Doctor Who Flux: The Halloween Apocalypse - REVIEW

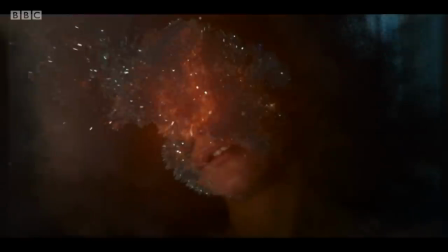(4:09)
arctic circle do wind up playing a role as rashenda sandal's character is revealed to be the sister of the swarm i think the introduction of that subplot was
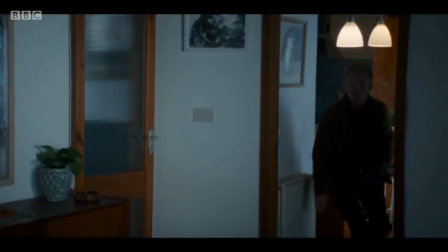(4:18)
really sloppy we don't know who these two are what their relationship is what
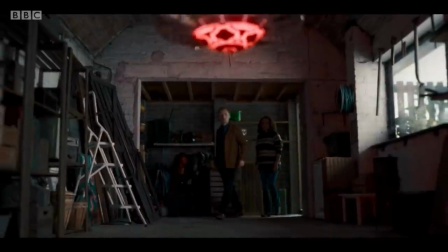(4:23)
they're even doing there what was that warning signal there's there's nothing
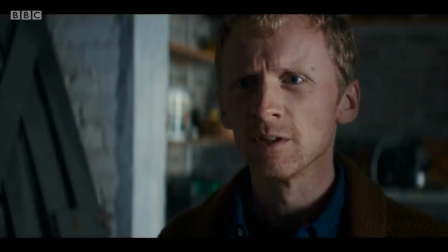(4:27)
here obviously i think it will be revealed later but there's literally nothing
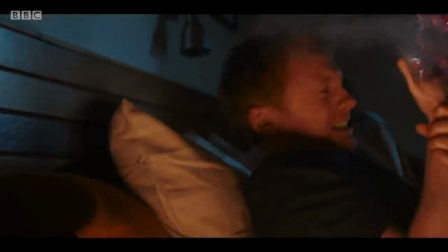(4:32)
in this episode alone i should specify to gravitate to here i felt
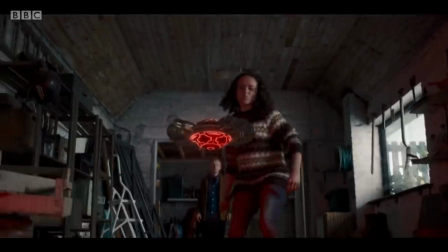(4:37)
nothing when they got disintegrated i had no sense of intrigue when she smashed the
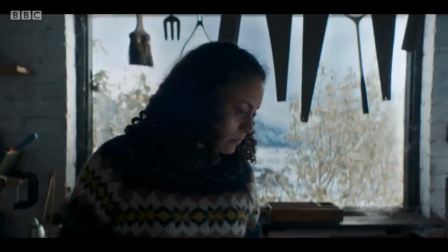(4:41)
device with the hammer because i don't even know who they are what is
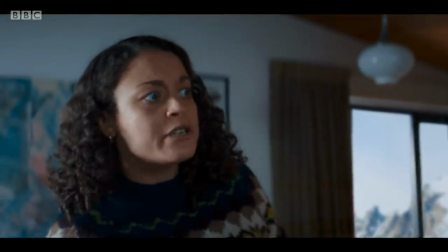(4:46)
going on here no contextual clues no inkling of a profession like
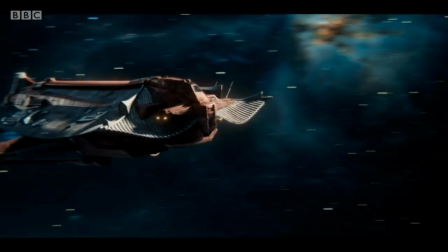(4:51)
yeah give me something flux has an uphill battle when compared
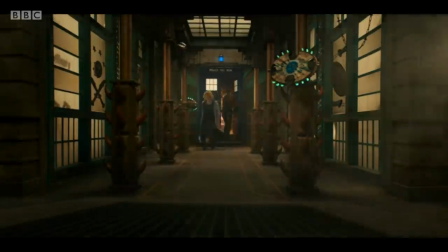(4:55)
to broad church and other serialized dramas as well because most dramas start with the audience on a level playing field like you know broad church we're meeting these characters in this
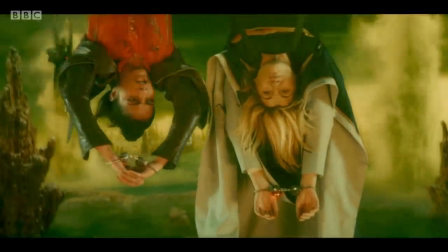(5:04)
episode for the very first time whereas here we are 39 seasons into a nearly 60 year tv show,
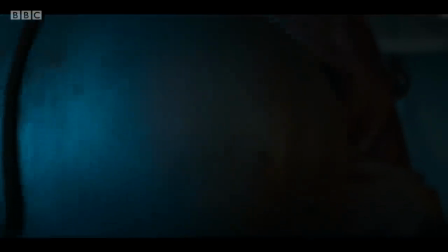(5:10)
the 13th season of The Revival, the third season of a current era, and we already know some of the monsters and the characters disproportionately to other audience members.
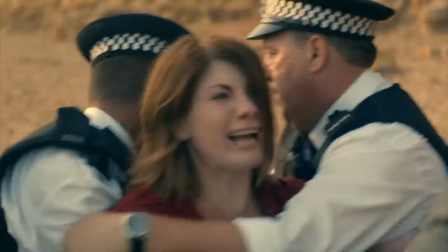(5:19)
Also, the people of Broadchurch, the setting, were connected by a crime, kind of similar to how the cast here are connected by the Flux, however,
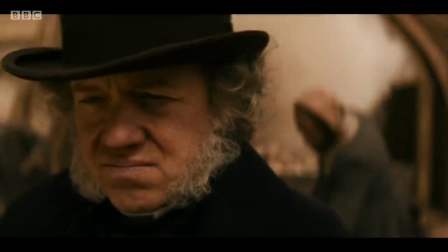(5:28)
the characters in Flux are also scattered across time and space.
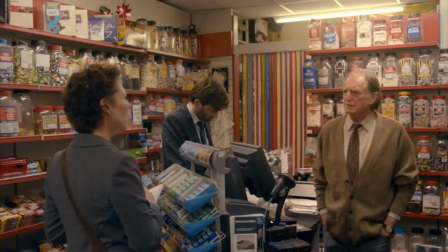(5:32)
The citizens of Broadchurch know their neighbours and can just nip down the road for a chat. not the case here serialization has worked in doctor who's
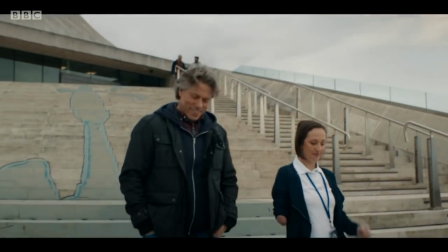(5:40)
past to tell long-form stories obviously but even that format will have a limit to just how much can be contained in it don't forget that we
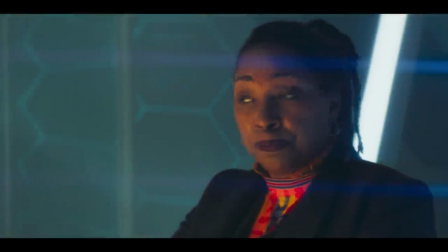(5:48)
still have the timeless child and fugitive doctor plot threads that still need addressing and the less said about jack robertson and daniel barton the better the thing about the
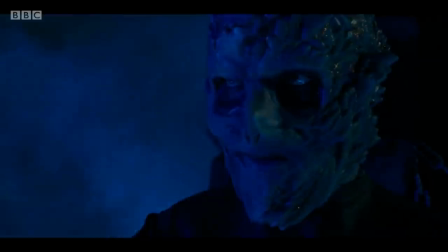(5:57)
halloween apocalypse is that in terms of the broader story itself there's very little character here a lot of movement a lot of style a
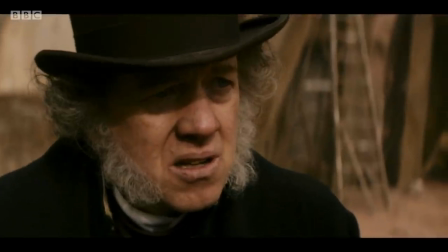(6:05)
lot of moving parts but not much to emotionally gravitate to annabelle scolie getting zapped away by the angel is a creepy scene but i've
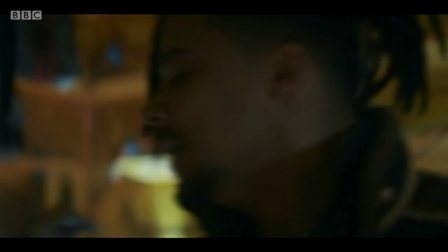(6:14)
no idea who she is and i don't have a reason to care vinda escaping the swarm to me i have no more of an emotional attachment to him than
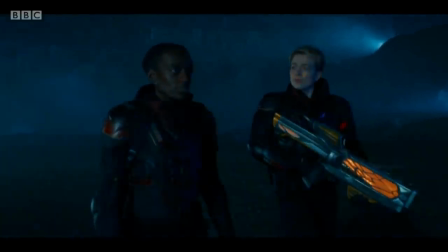(6:23) the two guards who came to visit the swarm's prison there is some attempt at narrative shorthand but it feels really clunky and obvious have you tried the
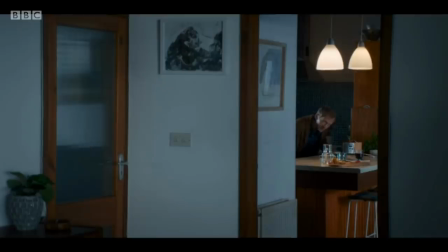(6:31) fridge why would be in the fridge well sometimes you put them in the fridge they're in the fridge amazing do not do anything that it asks
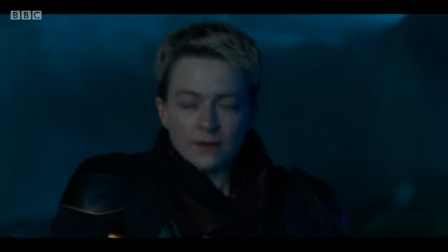(6:39)
no matter what it asks or how persuasive it seems i mean obviously i have done my sight resistance training speaking of the two guards why didn't
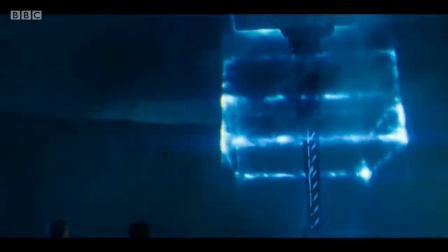(6:47)
they open the scene by establishing that the younger one is learning the ropes of the job without that context to start with it just sounds like the
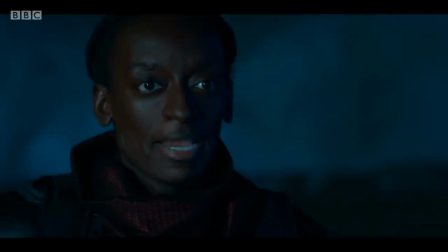(6:56)
older guard is explaining something they should both already know i'm a chibnall apologist and i think he gets way more flack than he deserves but this stuff is
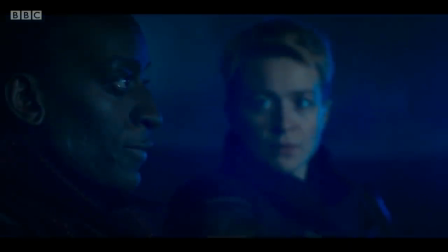(7:06)
undeniably sloppy like why do characters have to actively announce what's happening when the audience even a younger audience can just see it for themselves